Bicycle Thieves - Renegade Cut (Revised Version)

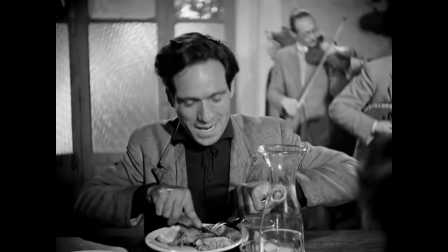Economic division is shown again in this scene, as Antonio and Bruno eat inexpensive food at a restaurant while a wealthier family sits at the next table.
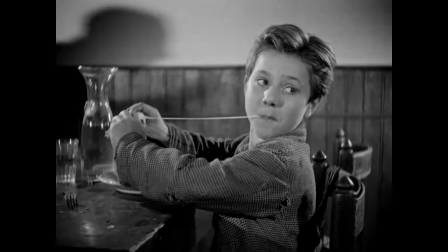They are styled to be their opposites. The whole family is there. They can all afford to eat together in a big meal.
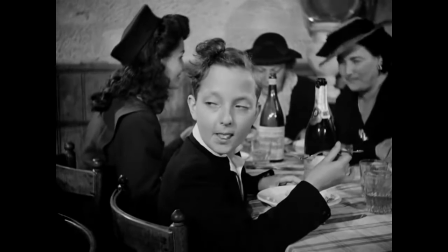The son has his hair curled and well managed, whereas Bruno's hair is tousled.
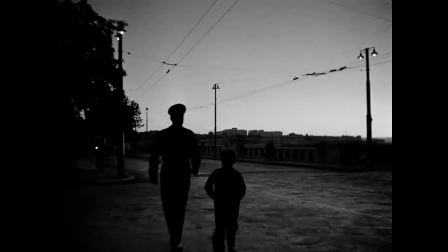The cinematography of Bicycle Thieves centers around long, static shots, like this one. The camera is less of a participant and more like a spy, watching the characters without judgment or romanticization.
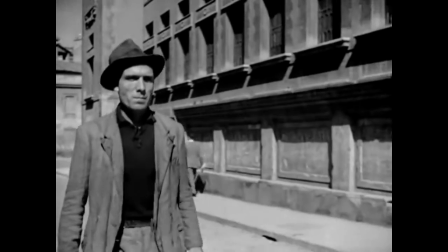Shots in which other citizens of the city are walking by or driving feel less staged and more natural.
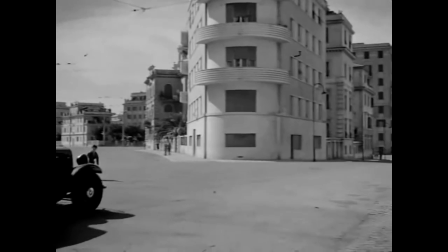Even this scene, in which Bruno is almost struck by traffic, is played off as just a minor occurrence, although that's probably because it was an accident.
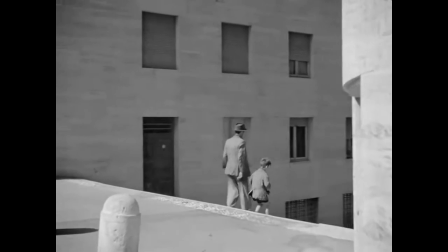The young actor really was almost struck by passing cars. That's not to say that much of the film was improvised.
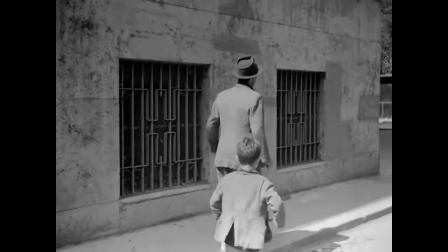Most of it was meticulously planned by De Sica. It looks natural. There are very few close-ups in the film.
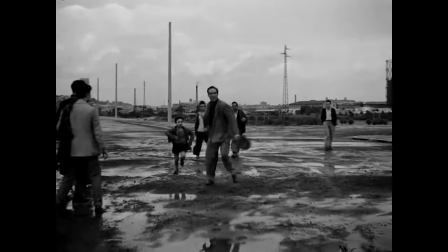Usually we see the entirety of each character in the frame, or at least 2/3 of them in walking scenes.
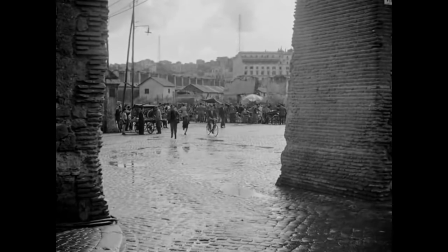It gives us this sense that they're real people, with real problems, and not just props moving around set pieces.
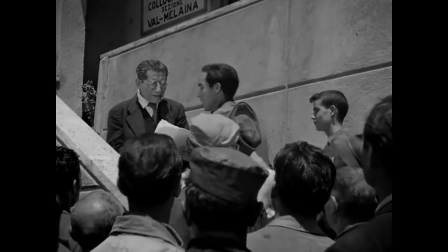The film primarily used non-professional actors and first-time actors.
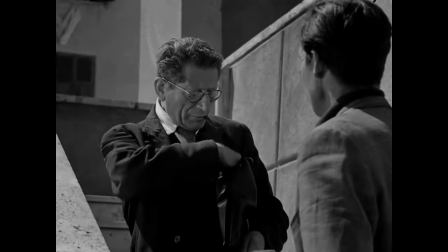I say first-time because Lamberto Maggiorani, the actor who played Antonio, actually started acting professionally after shooting this film.
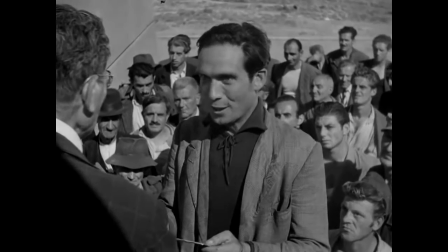This had less to do with a sudden love of acting and more because, in a frightening display of life-imitating art, he found himself unemployed.
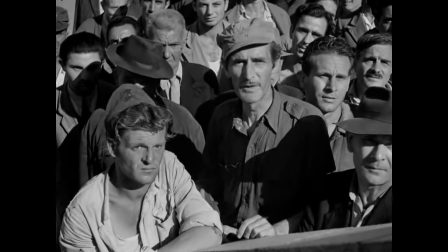Director Vittorio De Sica once said of non-professional actors, "The man in the street,
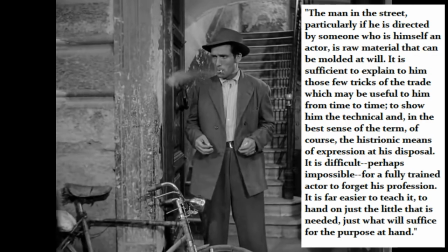particularly if he is directed by someone who is himself an actor, is raw material that can be molded at will.
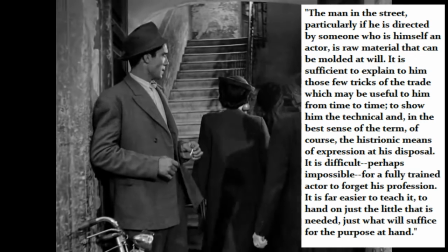It is sufficient to explain to him those few tricks of the trade which may be useful to him from time to time,
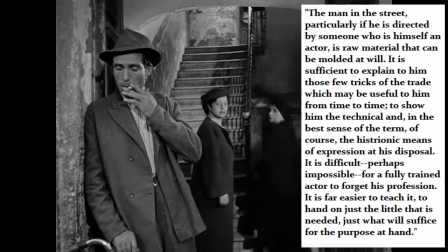to show him the technical and, in the best sense of the term, of course, the histrionic means of expression at his disposal.
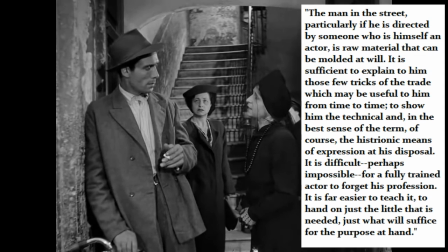It is difficult, perhaps impossible, for a fully trained actor to forget his profession. It is far easier to teach it, to hand on just the little that is needed, just what will suffice for the purpose at hand."
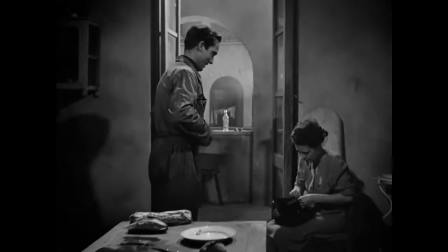In addition to Bicycle Thieves helping to revolutionize film in its era and usher in a new style,
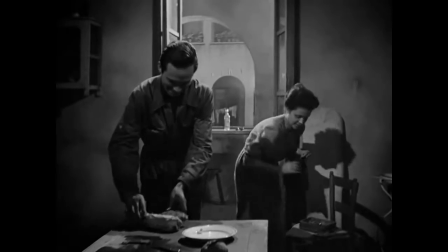it also employs tried-and-true narrative devices to capture the audience in the story, namely foreshadowing.
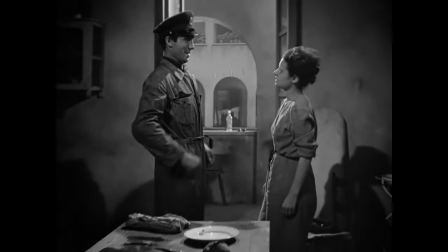Early in the film, Maria hands Antonio his cap that he needs for work.
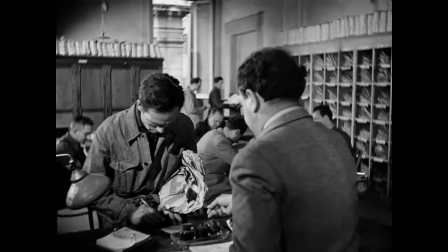She jokes that he looks kind of like a police officer. Later in the film, after his bicycle is stolen, he informs the police what happened.
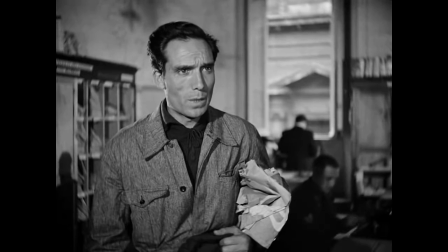But they tell him they are powerless to do anything. Antonio is upset, asking if he must now solve his own crime.
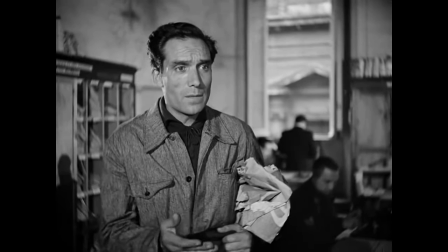The police do nothing.
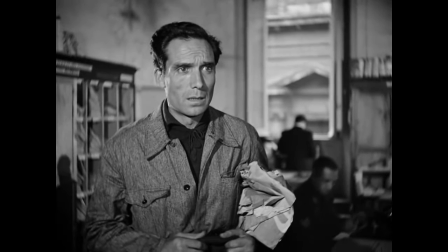And so Antonio has made himself as a sort of police officer, because the actual police don't see it as a major crime.
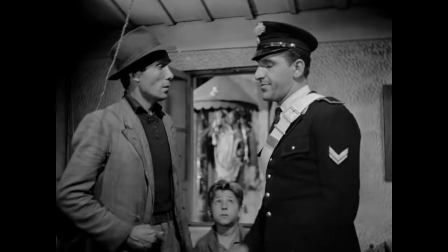The police appear again and again in the film, never willing to do anything. Bicycle Thieves conveys a mistrust of police.
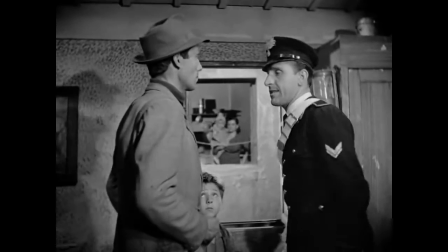Bear in mind, Italy was only recently under the thumb of Mussolini and an Axis power.
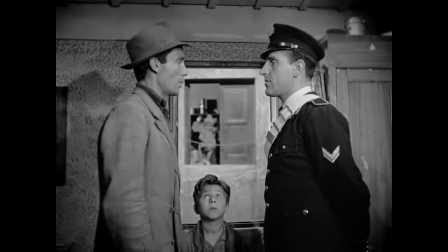There is bound to be some mistrust of government in an Italian neorealist film. Another example of foreshadowing is the title itself.
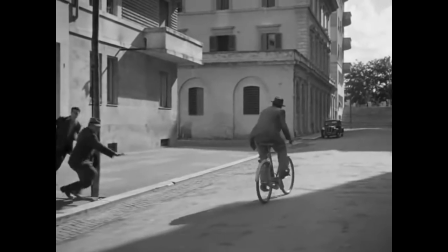Remember, when Americans first saw the film, they thought it should be called The Bicycle Thief.
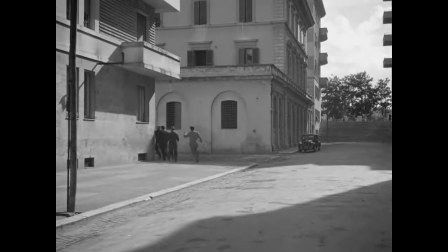But the real translated title is Bicycle Thieves, plural. Antonio, frustrated that he can't find his bicycle, steals another one.
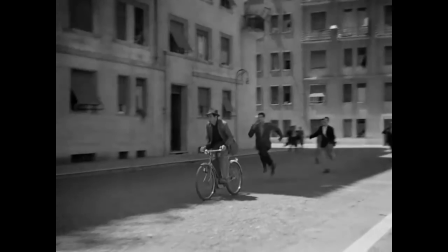The title is foreshadowing. There are two. Only when Antonio steals the bike does the title begin to make sense.
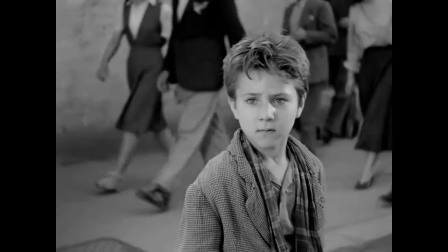The build-up to Antonio stealing the bike is incredible.
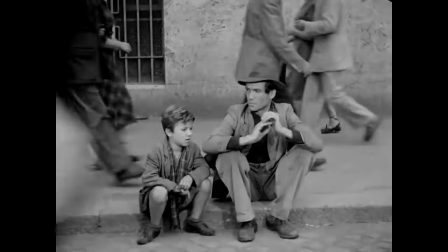After trying everything else, he sits down with his son, looking defeated, and then sees bicycles everywhere, riding by, carried by people, everywhere.
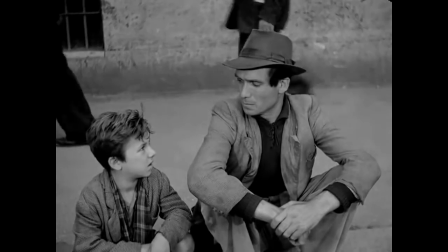If only he could have one. This goes on for a couple minutes, and the suspense is both thrilling and uncomfortable.
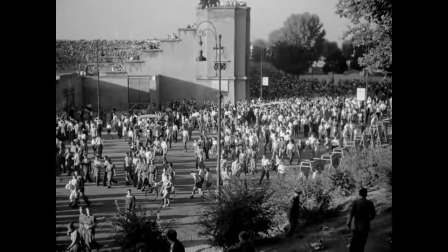We've spent the last hour and a half sympathizing with this man who wants nothing more than to take care of his family.